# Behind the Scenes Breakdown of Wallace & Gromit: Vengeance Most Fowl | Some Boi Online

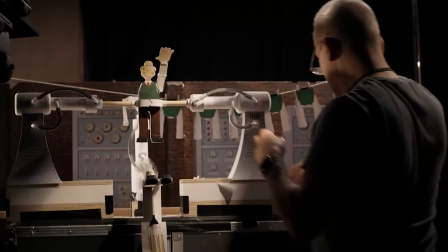[4:05]
And then you've got 2D versions of Wallace's jumpers hanging up on a washing line behind him.
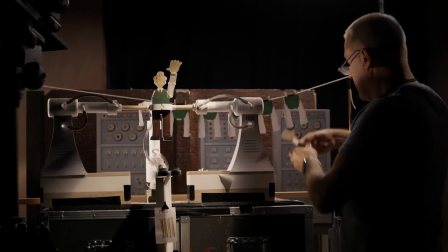[4:10]
Now first of all, I thought, could this be Feathers using this 2D Wallace as like target practice or something?
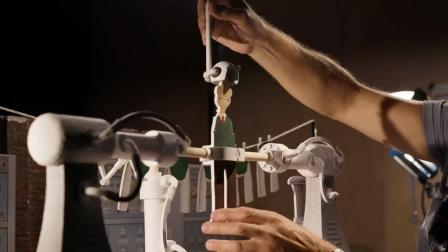[4:16]
But what I think it is a rough approximation of a scene that we'll see later on.
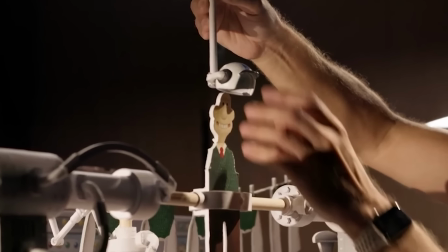[4:22]
And you can see Wallace's kind of motorbike helmet is being applied here, so make of that what you will.
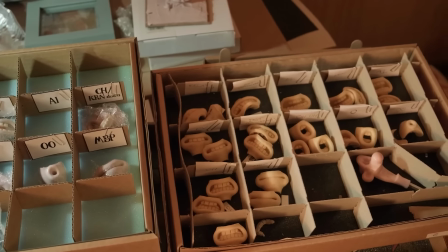[4:27]
Here we've got the interchangeable mouths for Wallace specifically,
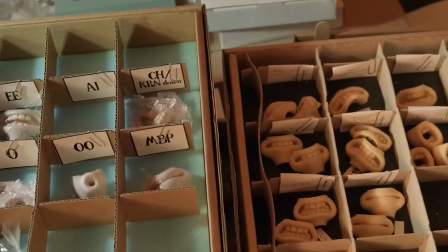[4:31]
and what's really interesting here is you've got each of them labelled with the sounds that the mouth is making. So because these films are traditionally stop motion animated,
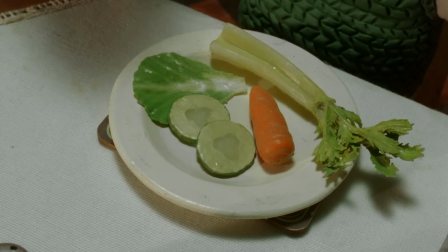[4:41]
each syllable that you hear in the film has to be animated too, so that the mouth syncs with what the character is saying.
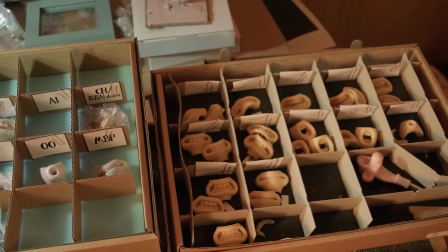[4:49]
And then you've got even more of them in these boxes to the side, with a terrifying jawless Wallace head.
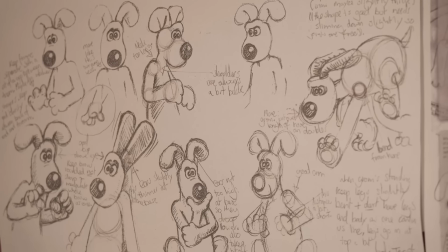[4:54]
There's some nice concept art of Gromit here. It looks to be drawn by Nick Park, and what it seems to be is kind of a guide for the character. Because this is a much bigger production, there will be many animators working on single characters like Wallace and Gromit.
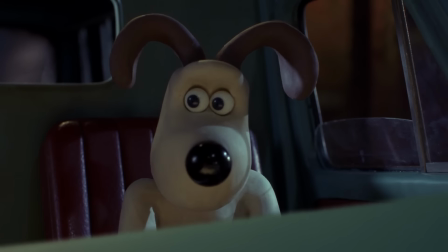[5:10]
So obviously, between all the footage, you want them to be consistent. So this appears to be like a rule book as to how Gromit should move.
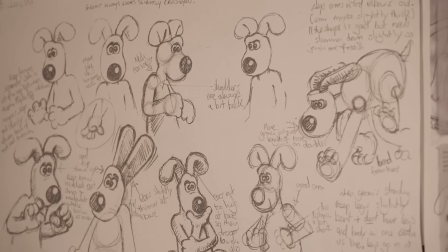[5:19]
And he is only allowed to react and move in these specific ways that are detailed right here, which is ridiculous levels of detail.
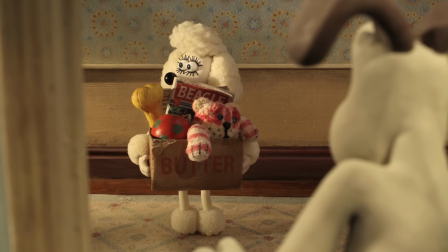[5:26]
But no doubt, if you didn't have this, the character could potentially fall apart and it wouldn't be the same Gromit. And speaking of, there's the lad himself, alongside his armature.
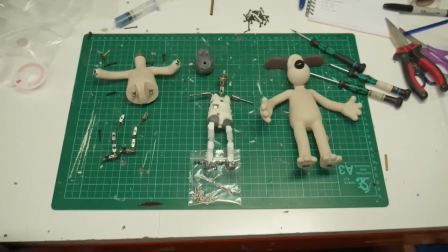[5:36]
Despite looking like really simple blobs of clay, that's the effect that you want, they are surprisingly complex.
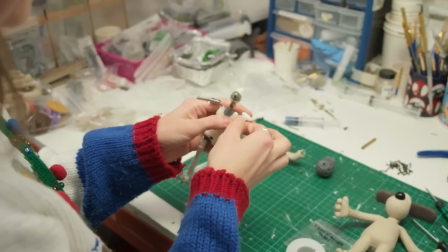[5:42]
And to the right, you can see this beautiful finished plasticine Gromit, which I think would be any fan's dream to see and hold.
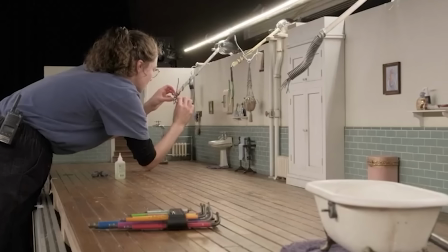[5:50]
And then we've got a wide shot of what appears to be Wallace and Gromit's bathroom,
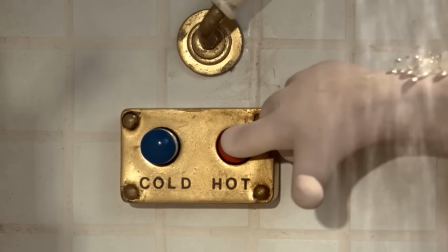[5:55]
which has only been seen before very briefly in this advert for Npower, and what looks to be some kind of contraption being rigged up on the wall there.
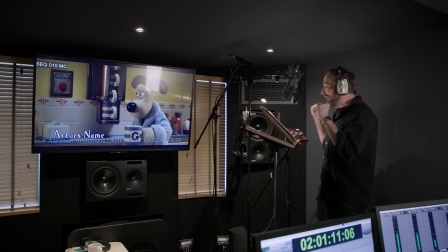[6:03]
We can then see Ben Whitehead voicing Wallace in a recording booth with the script in front of him,
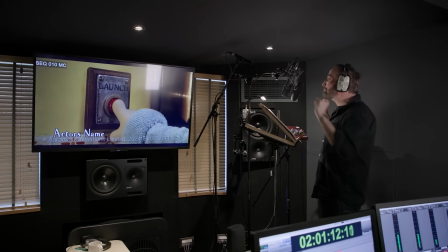[6:09]
and he's kind of reading that out in sync with the footage that we've got on screen. Now, come to think of it, this is actually quite unusual, because with most kinds of animation,
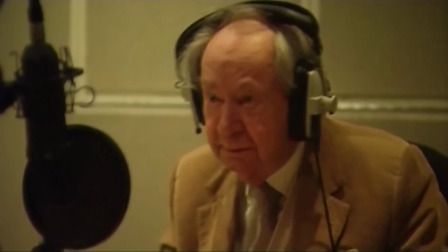[6:18]
the voice is always recorded first and the animation is based around that voice.
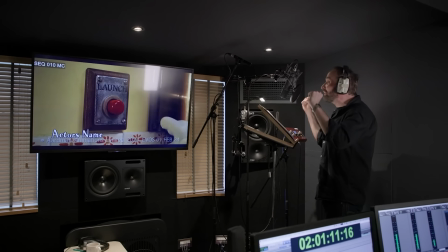[6:24]
Maybe the delivery of some lines have been tweaked and improved somewhat, and that's what we're seeing here.
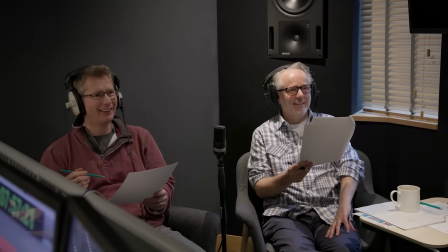[6:29]
And we've then got the reactions of Nick and Merlin with their scripts as well.
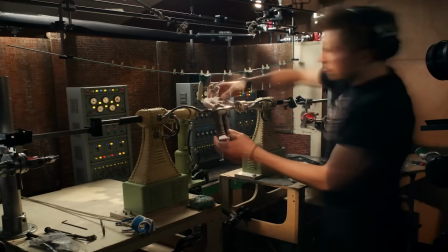[6:33]
We then get to see what I was referring to earlier with what looks to be the launch sequence that's at the start of every film.
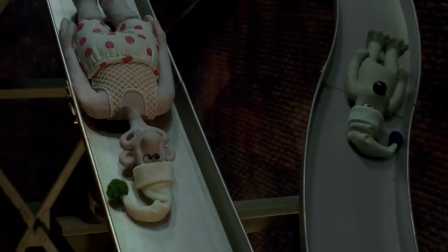[6:40]
This is when Wallace is kind of catapulted out of bed and, using some different technology every time, is dressed and arrives in the living room.
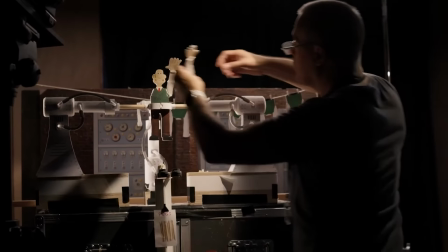[6:48]
It's pretty identical to the shot we saw before of the 2D Wallace,
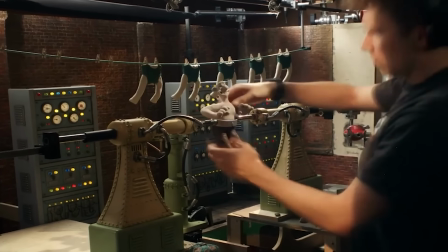[6:52]
but this time we've got the actual Wallace model along with actual modeled clothes on the washing line in the background. And the theme of this film is kind of gardening with the gnome improvements, so I think that's why we've got the kind of washing line set up here.
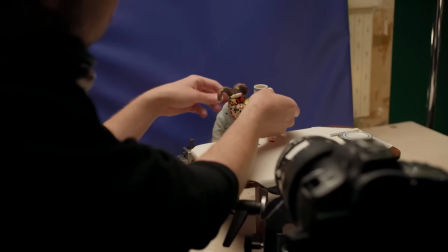[7:06]
We then have this shot which looks familiar from the kind of Netflix preview clip,
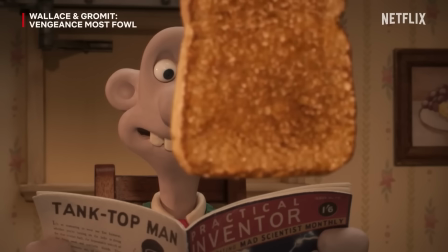[7:11]
where you've got Gromit in his dressing gown, kind of splattered with various sauces from Wallace's invention.
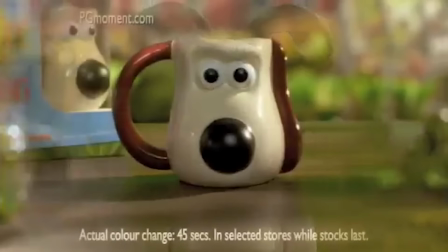[7:17]
Now, what stuck out to me here is that the Gromit mug, not that Gromit mug, the mug that belongs to Gromit with the J on it.
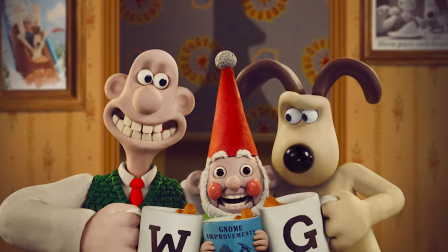[7:25]
In any promotion for the film, they've just been plain white mugs with the letters on them.
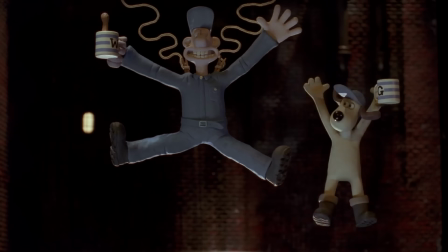[7:29]
But this specific design is actually from The Curse of the Were-Rabbit, from that iconic scene at the start. So once again, it's nice to see that continuity, because I thought they'd change the design, but they've kept it.
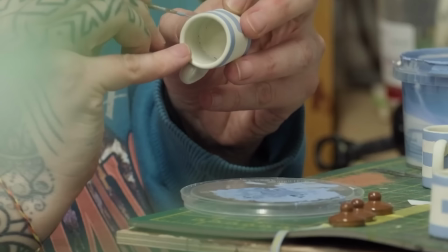[7:41]
And we can actually see here several versions of the mug, including a Wallace one, and how they've been intricately painted by all of these artists.
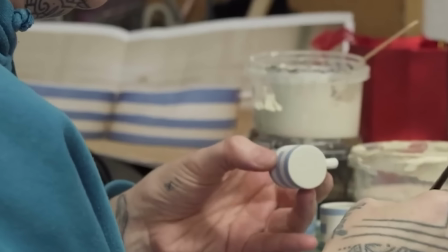[7:49]
And in the background, once again, some kind of concept art for the mugs, which, like, isn't that crazy?
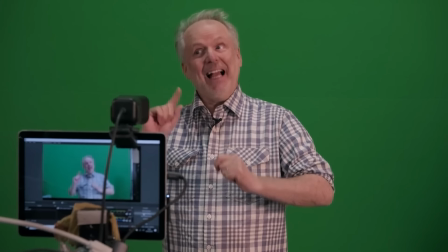[7:54]
Concept art for a mug. Now, this clip may look kind of strange for anyone unfamiliar with what Mr. Park is doing here, but this is Nick Park, the creator of Wallace and Gromit, and because he's the director of the film,
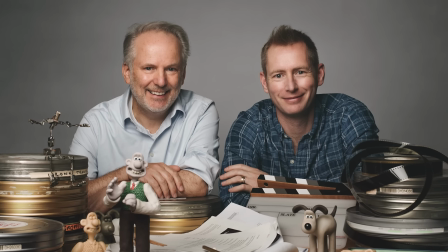[8:07]
like, a director's job is usually to direct the actors.